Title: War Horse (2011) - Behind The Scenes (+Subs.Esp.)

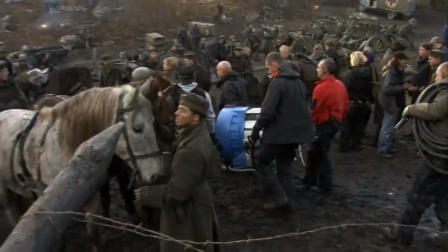0:06 Welcome to War Horse. I just want to say, let's have a great shoot.
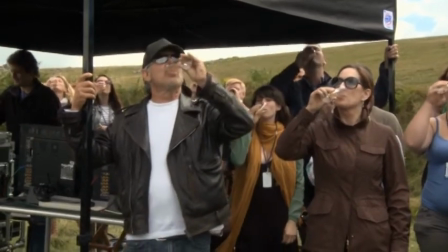0:12 God bless us one and all. Cheers.
All of my stalwart family members covering so many movies all made this movie with me.
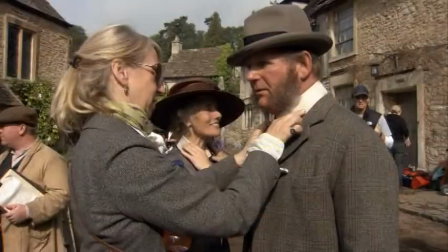0:21 Joanna Johnson's done costumes so often for me,
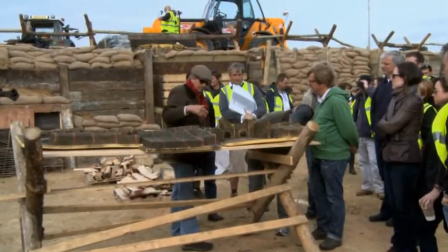0:24 and Rick Carter has done so many production designs for films I've directed, and of course Janusz Kaminski and his entire crew. It was just a great experience to have everybody back together again.
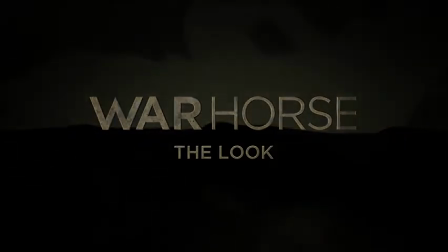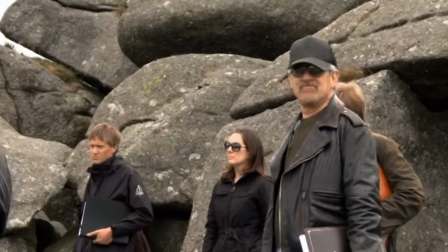0:43 I was not prepared for the Moors in Dartmoor, Devon. I wasn't prepared for the beautiful desolation the Moors have to offer. It used to be just tall, proud trees, and it was deforested hundreds of years ago, never grew back.
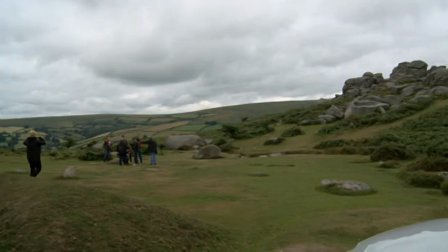0:58 Now it's just desolate, rocky hills.
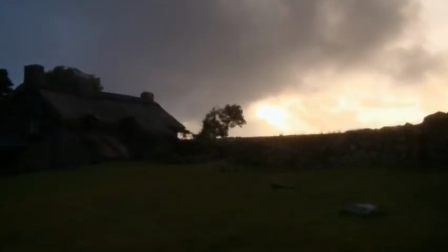1:01 But then every variety of sky you can imagine came pouring over, and I'd see a sky on its And I go, quick, now we're going to go to scene 7A. Forget we're shooting 4B. We're going to 7A. Here come the clouds we need. You know, and bang, the crew is so mobile and fluid.
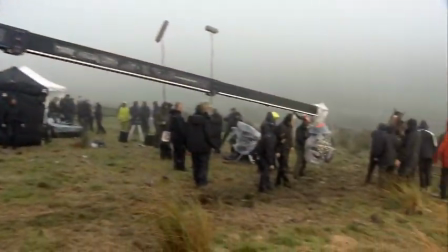1:16 We could quickly shoot something that allowed nature to help tell the story. Dartmoor was predominantly cold.
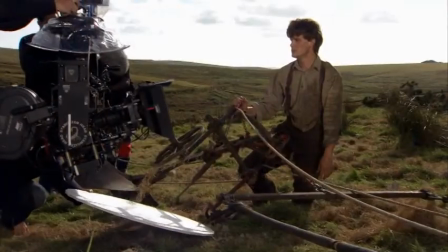1:23 But it's a beautiful, beautiful place. Everywhere you turn the camera, there was just another gorgeous shot.
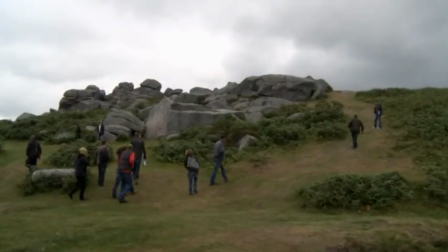1:30 When we were down there scouting, out in the middle of nowhere, there was an old ruin that had been there for a long,
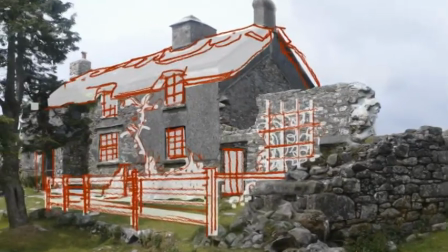1:36 long time, there was a sort of a derelict partial building that we found that we made into the farmhouse. It's one of those places where the landscape just speaks to you. England is one of my favorite countries to work in because you get these beautiful pastures with old
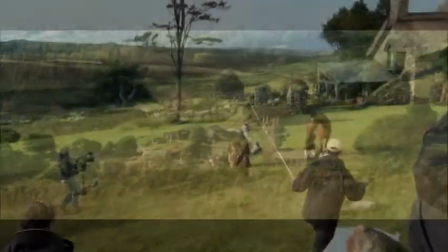1:50 little villages and churches and thick patches of sun that quickly move across the landscape.
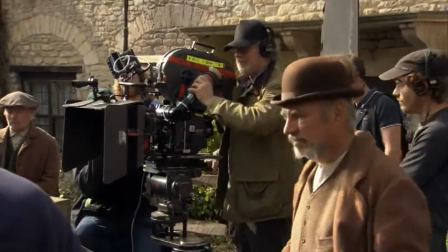1:55 So it's very visually stimulating.
All right, here we go. Now I stand by to shoot.
The village was offered to us as almost a movie set in waiting.
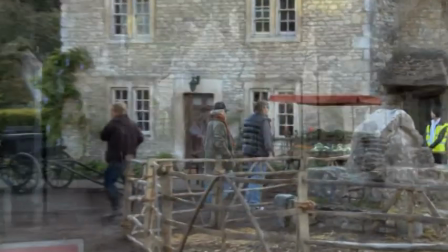2:04 When I first got to Castle Coombe and looked around, I said, was this built for tourists? But no, it's a beautiful little village.
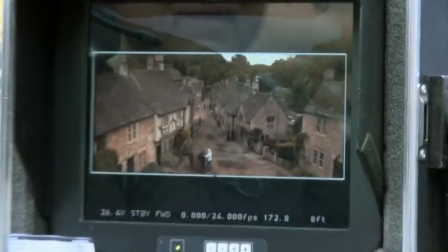2:09 You don't really relate to it as a place you've ever seen before.
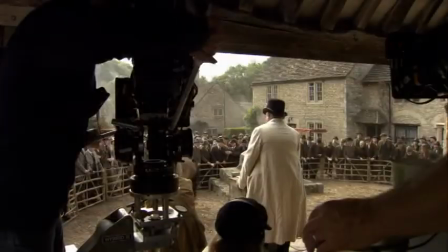2:13 It was the perfect place for both the purchase of Joey, and also a place for those boys blithely going off to war,
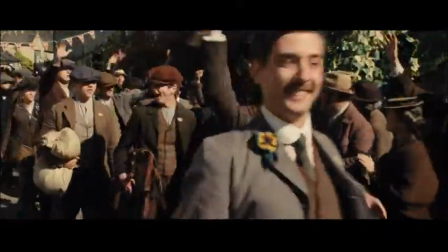2:20 thinking they'd be home by Christmas, which everybody thought when they signed up to fight in France,
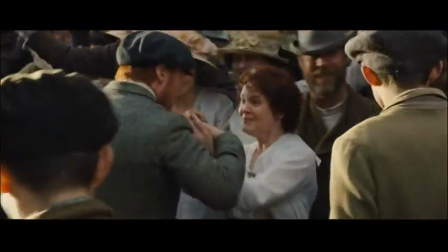2:25 and it turned out to be a four-year entrenched war of attrition.
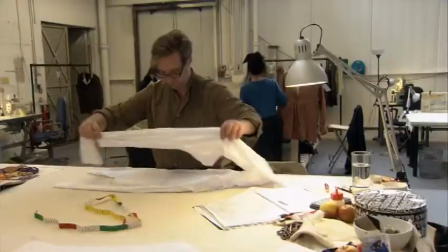We made probably 85% of the costumes of this film.
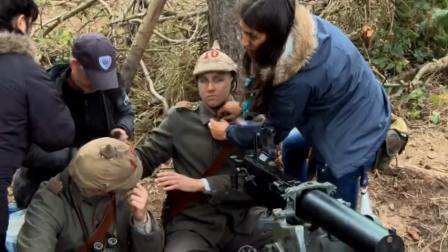2:43 My military group get more excited than life itself about something like this.
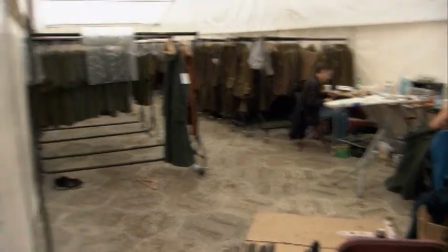2:48 We don't think there's been anything of the First World War of this sort of scale for a while, so that's been very thrilling.
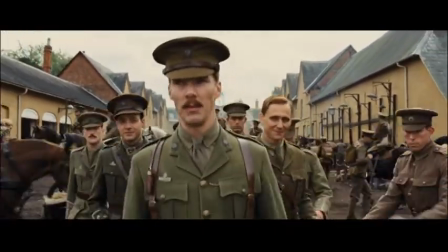2:55 All right, gentlemen, listen here.
The offices would have had their clothes made for them to conform to the conventions,
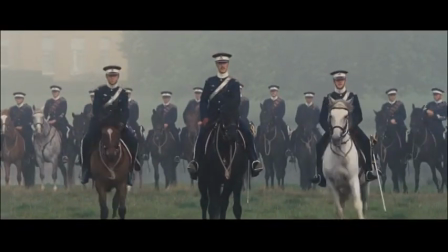3:02 but they all had different cloths and slightly different colours, and said, if you really look closely, there's a lot of detail.
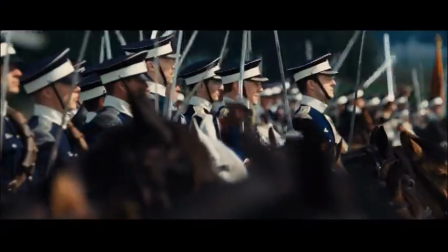3:08 There's an elegance to the costumes. Joanna was saying how they were really gentlemen first and soldiers second.
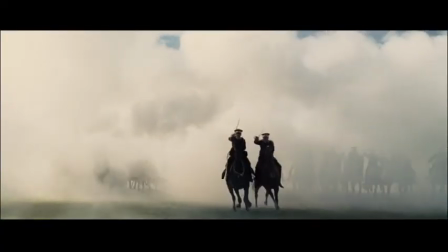3:16 I think there is something quite heroic and extraordinary about men riding into battle on horses. But I think there is a massive amount of vanity that went with all of that.
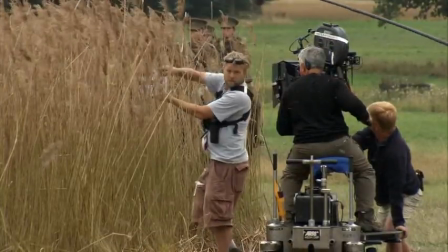3:26 Roll sound, please. Roll. End slating.
The cavalry charge made me think differently about the whole movie because Stephen
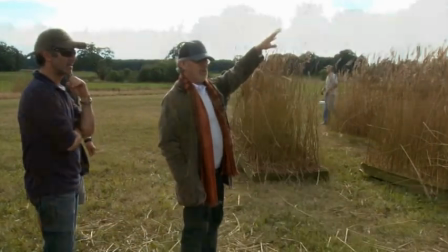3:33 had an image in his mind about reeds blowing a little bit of pollen,
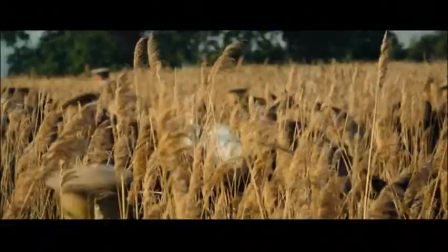3:38 and out of it come these soldiers that rise up,
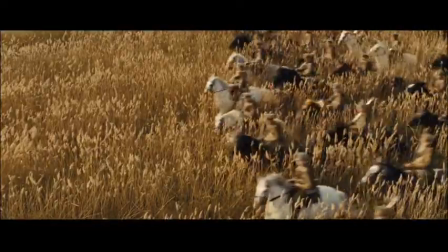3:41 and now they're going to move from that idyllic backlit image all the way across into the field and then through a camp and then into a dark forest.
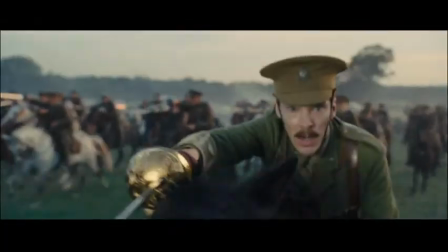3:51 I think that transition is really the beginning of the journey into the darkness.
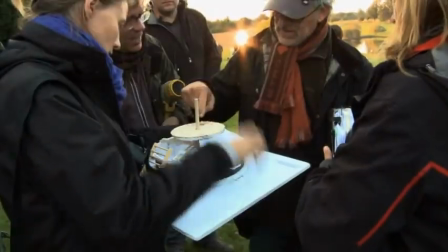4:01 Rick Carter was allowed to build some of his sets on the Wellington estate.
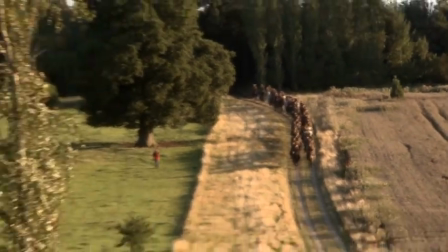4:07 Thousands of beautiful acres in England and we were able to go there and shoot so much of the picture.
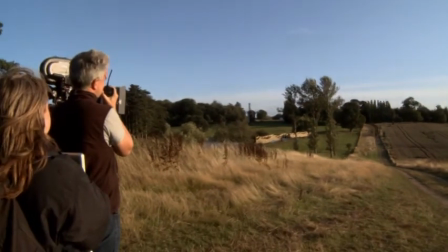4:13 This is very much old-fashioned filmmaking.